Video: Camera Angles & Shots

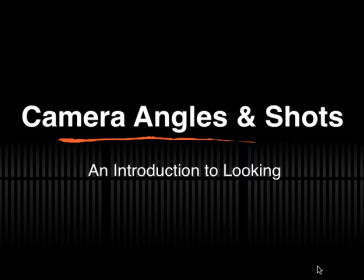0s
Today we're going to be taking a look at camera angles and camera shots, and this is an introduction to looking. Although primarily used in video and to a degree with photography, we're going to be looking at it also in the context of making traditional art.
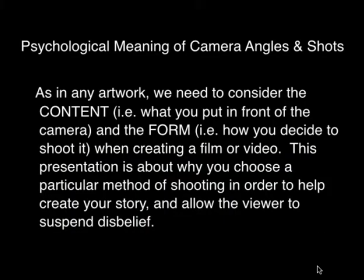16s
So we need to be aware that the camera angle and camera shot carries psychological meaning. As in any artwork, we need to consider the content, what you put in front of the camera or in front of you as an artist. We need to consider the form, how you decide to draw it or shoot it when creating a film or a video or a drawing.
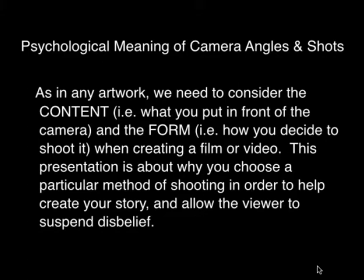36s
And this presentation is going to help you figure out which method of looking you should be using in order to help create a visual story.
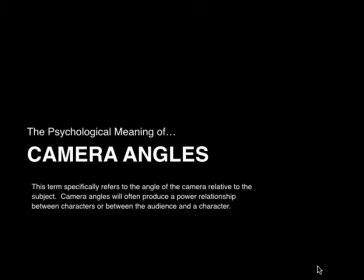45s
So, first of all, we need to be taking a look at different camera angles. And we're going to be looking at the relationship between the viewer and the object, specifically relating to the angle, whether it's high, straight, or low.
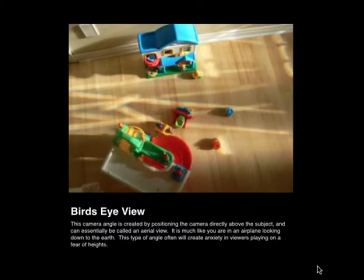64s
So the first one we have is a bird's eye view, and as you can see from the exemplar photo here, the bird's eye view is looking almost directly down on the subject. Okay. The next one is a high angle, and here again you're looking down, but this time at a more natural angled progression. It's like you're standing on the floor now looking down as opposed to flying high above.
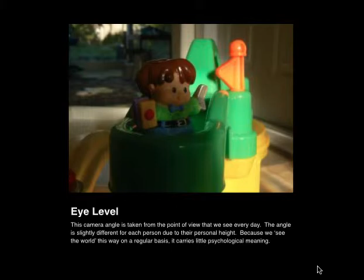92s
At eye level gives a straight on appearance, and this is typically how we see the world, and this is fairly expected in terms of a lot of presentation.
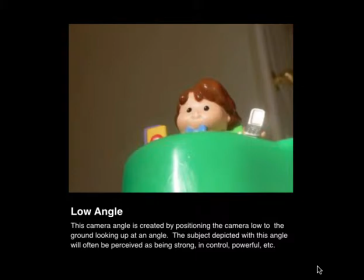104s
You can also start getting down to what's called a low angle, and this allows you to look up at the subject matter.
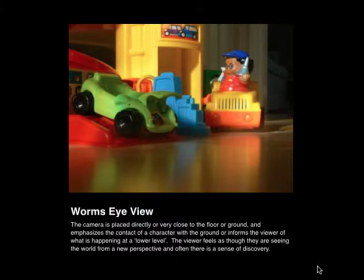115s
And the last angle that we have is your worm's eye view, and this is basically where you lay down on the floor or the ground and you look across at your subject as though you were actually down at its actual level.
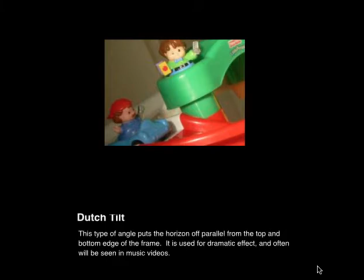134s
Another option for you is something called the Dutch tilt, and this puts everything off parallel from the edges of the frame, and it can create some energy, but it can also create some visual disruptions, and you often see this technique used in music videos, for example. So camera angles were all about the height and angle of the relationship between the viewer and the subject matter. Camera shots refer to the distance as whether you are close or far. Okay? In some cases we would also refer to this as, are you zoomed in or are you zoomed out?
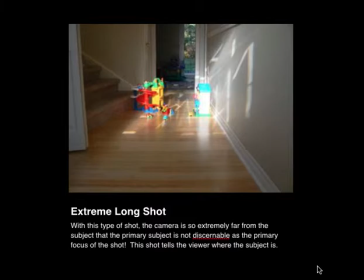174s
Okay, so the extreme long shot, obviously you're very far away from the subject matter. This is really good for creating a sense that there's a lot known about an environment.
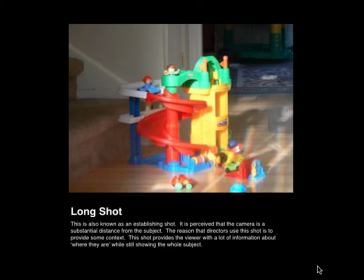186s
You also have the long shot. Right? You're moving in a little bit, but you can still see the entire area altogether. Again, provides a fair bit of visual information for the viewer.
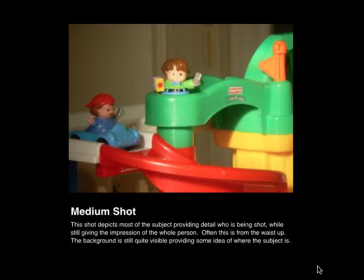199s
Okay, medium shot, you're starting to cut off part of the subject area, and you're focusing in on some of the smaller details now.
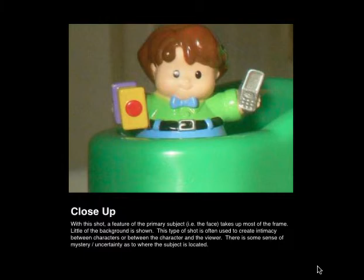209s
Okay, close up. You're getting much more intimate with the subject matter, so that you are cutting off background information, and you're also starting to create a sense of mystery as to where the subject is. These are the different types of
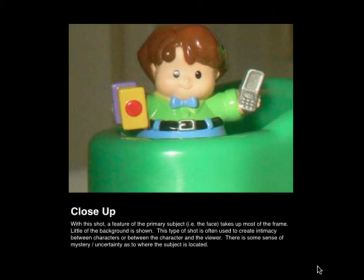228s
camera angles and camera shots, and you can use these in order to help create more visual interest in your artworks.